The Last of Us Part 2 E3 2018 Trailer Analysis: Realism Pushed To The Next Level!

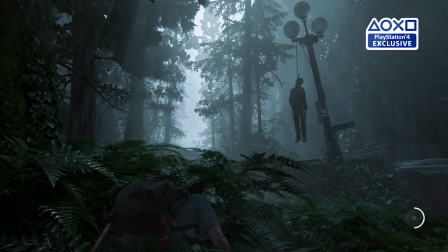[8:33]
It's not a perfect simulation of each individual branch or anything, but there are enough branches that react to your movement that it feels natural.
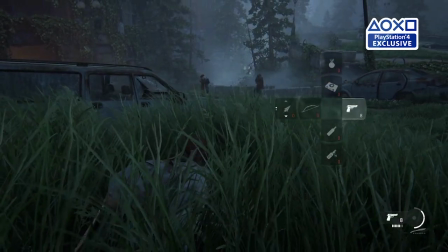[8:42]
If there is one sort of concern I could voice about the demo at this point, it's the characters.
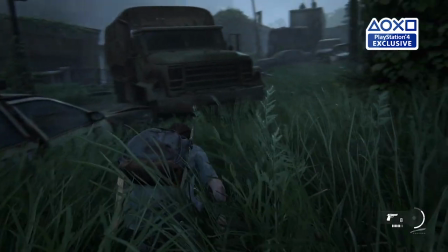[8:46]
The enemies that you're fighting are supremely detailed, but as far as I can tell, there's only like two or three of them in this demo.
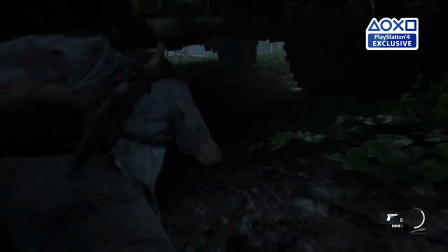[8:53]
They all look very, very similar. But because this is such an early demo, we're going to have to wait to see how it plays out in the final game.
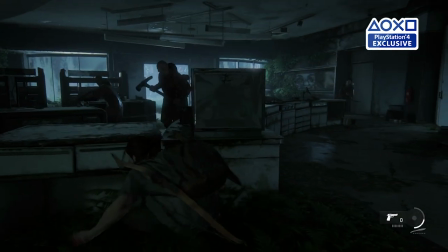[9:00]
Okay then, so animation, interaction, and AI are all very promising at this stage, but there's a lot going on visually elsewhere as well.
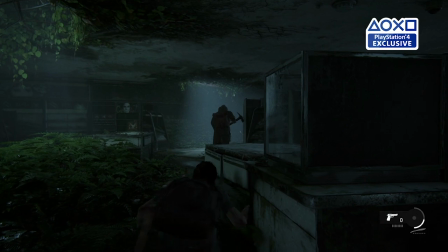[9:10]
Lighting, for instance, plays a huge role in The Last of Us Part II, just as it did in the original game.
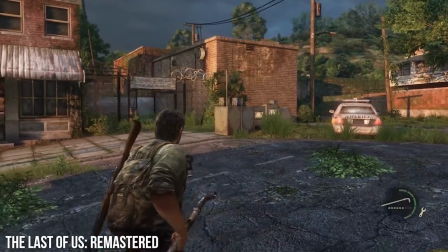[9:15]
You see, with The Last of Us, Naughty Dog developed a means for simulating ambient lighting.
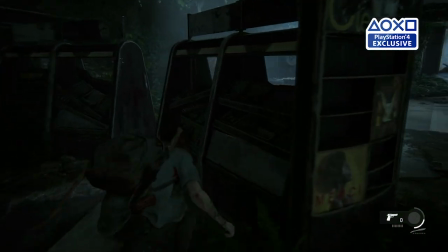[9:21]
This is a world mostly devoid of direct illumination, of course, so indirect lighting is critical to the look and feel of the environment.
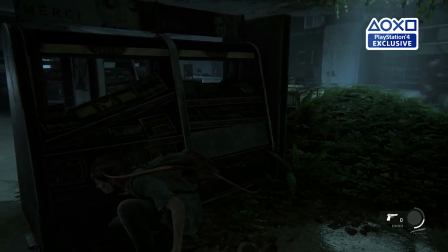[9:28]
Looking across the world, everything just feels well-integrated and stable.
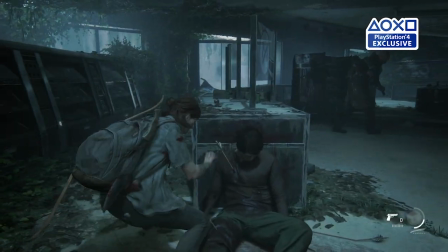[9:33]
The shadows, the way the objects are shaded, the contact shadows, everything. It all just sits perfectly within the environment, and it feels like a complete scene. scene.
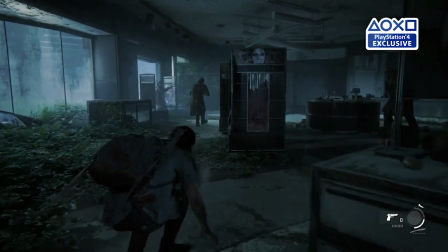[9:42]
And thanks to all of the additions of physical interactions and whatnot, it also feels more interactive as well.
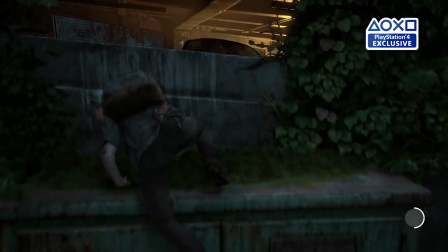[9:49]
And I also think it's quite representative of what we will see in the final game. It does seem to share aspects with Uncharted 4 for instance.
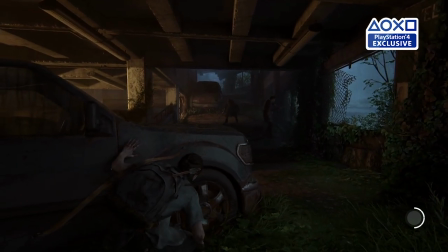[9:57]
And if you look closely in certain scenes, you can certainly detect flaws. Take a look at the screen space reflections in this scene for instance.
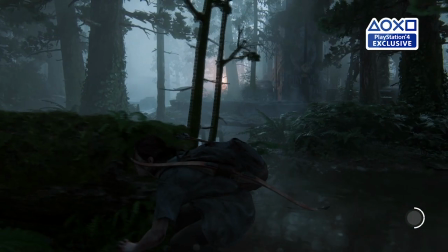[10:04]
If you look closely, there are visible artifacts here in the reflection.
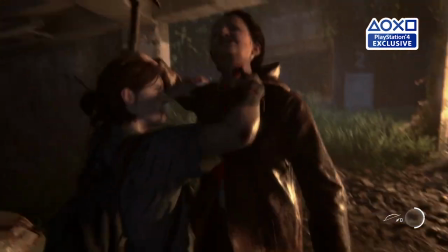[10:12]
The demo also makes really nice use of motion blur, which helps accentuate each of the animations, but it isn't perfect.
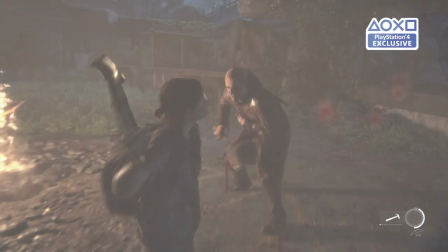[10:18]
If you pause on a single frame, for instance, you can see that the sample count on the motion blur itself isn't that high,
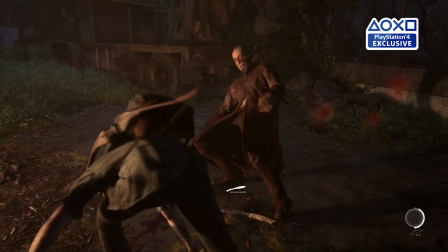[10:25]
which is kind of similar to Uncharted 4, I suppose. I still think it looks good in motion, but again, they did add the option to disable it or reduce it at Uncharted 4,
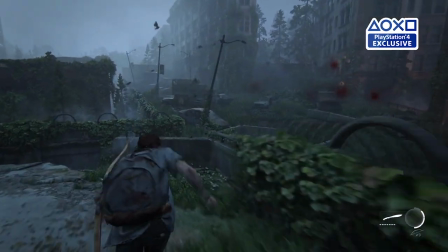[10:34]
so if you don't like the effect, it's probably nothing to worry about. I'll certainly be leaving it enabled, however.
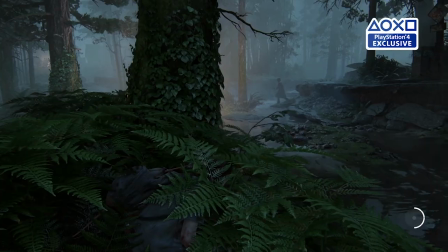[10:41]
Another nice touch here is the use of volumetric lighting, and this is true volumetric lighting rather than the screen space variety.
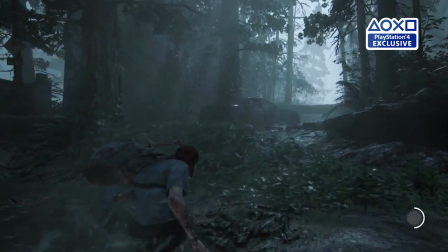[10:48]
I'm not yet sure how this has been achieved here, something we'll have to look at more closely when the final game is released,
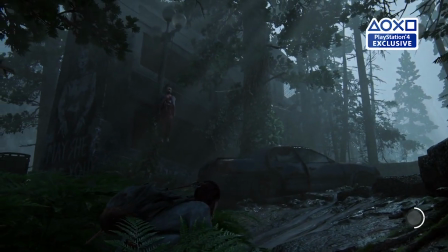[10:53]
but it really does help simulate the effect of light scattering through this misty atmosphere.
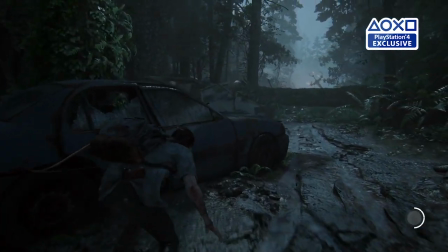[10:59]
And it really is quite misty.
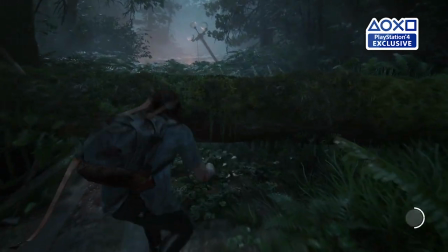[11:01]
This whole scene is sort of pseudo rainy, there's a lot of wet surfaces throughout, so the specular highlight work is really nice and everything just sort of feels
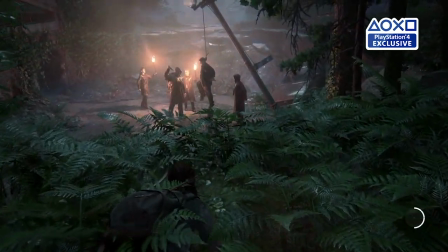[11:09]
damp and nasty texture and material quality is also top-notch as usual with an environment this wet much of the world is covered in water
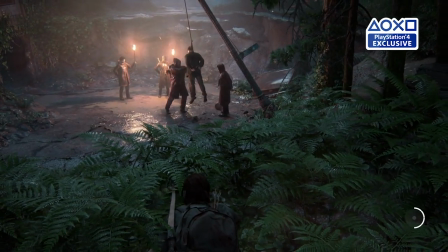[11:18]
and mud there's a high specularity on things such as pavement and metal across the environment these ferns also showcase a nice tight
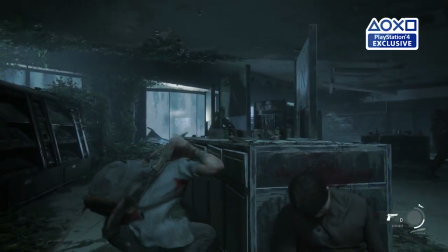[11:25]
specular of course a great material system should never be judged by specularity alone the demo features plenty of diffuse materials as well,
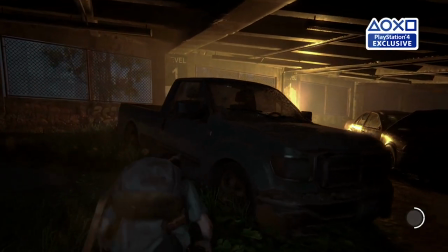[11:33]
and those look equally good. Check out this truck here. The slightly rusty paint features what looks like beads of water across its surface,
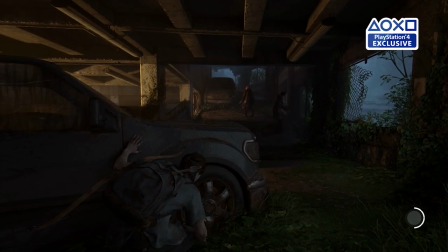[11:41]
which reflects light differently than the plastic headlight housing and metal trim surrounding that.
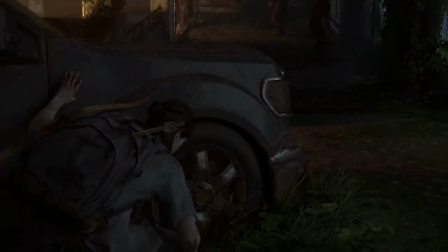[11:46]
The rubber tire appears somewhat more diffuse, while the alloy wheels just appear rather dull.
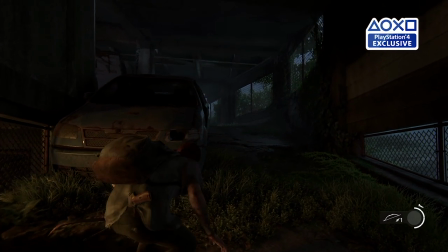[11:52]
I also like the way the light interacts with this wrecked out sedan up here.
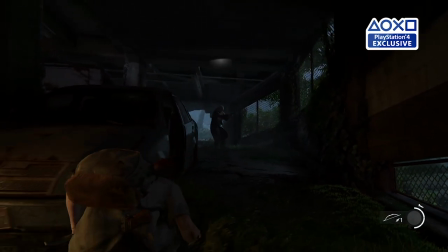[11:56]
The rusty paint and license plate on the left appear diffuse as the distant fire lights the surface,
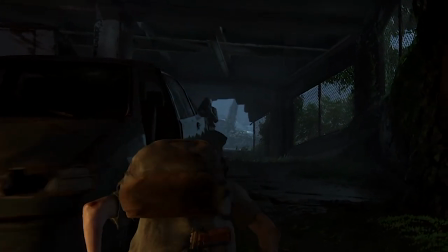[12:02]
while the side here gives the impression of light reflected from outside of the parking garage.
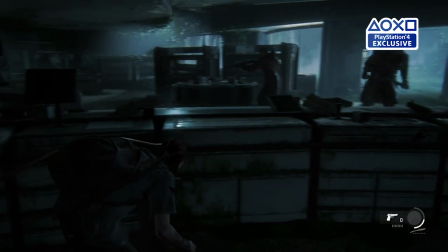[12:08]
This shop later in the demo also features a nice mix of materials. Notice how the specular varies between these two different surfaces here.
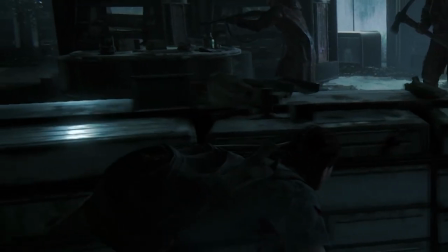[12:16]
One is sort of a shiny metal and the other is a more dull plastic.
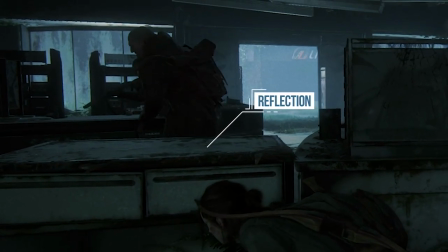[12:20]
And speaking of dull, this countertop over here still manages to show a diffuse reflection of the patrolling enemy.
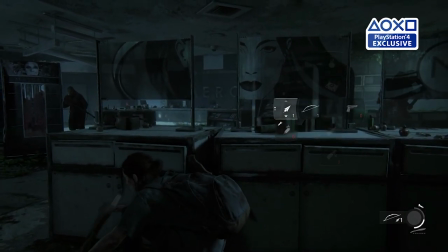[12:30]
The world of this game is not a shiny place, and I really appreciate the wide variety of material types used across the environment.
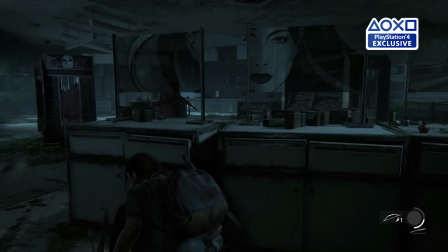[12:37]
It helps it feel more grounded. There's just so many little details throughout, though.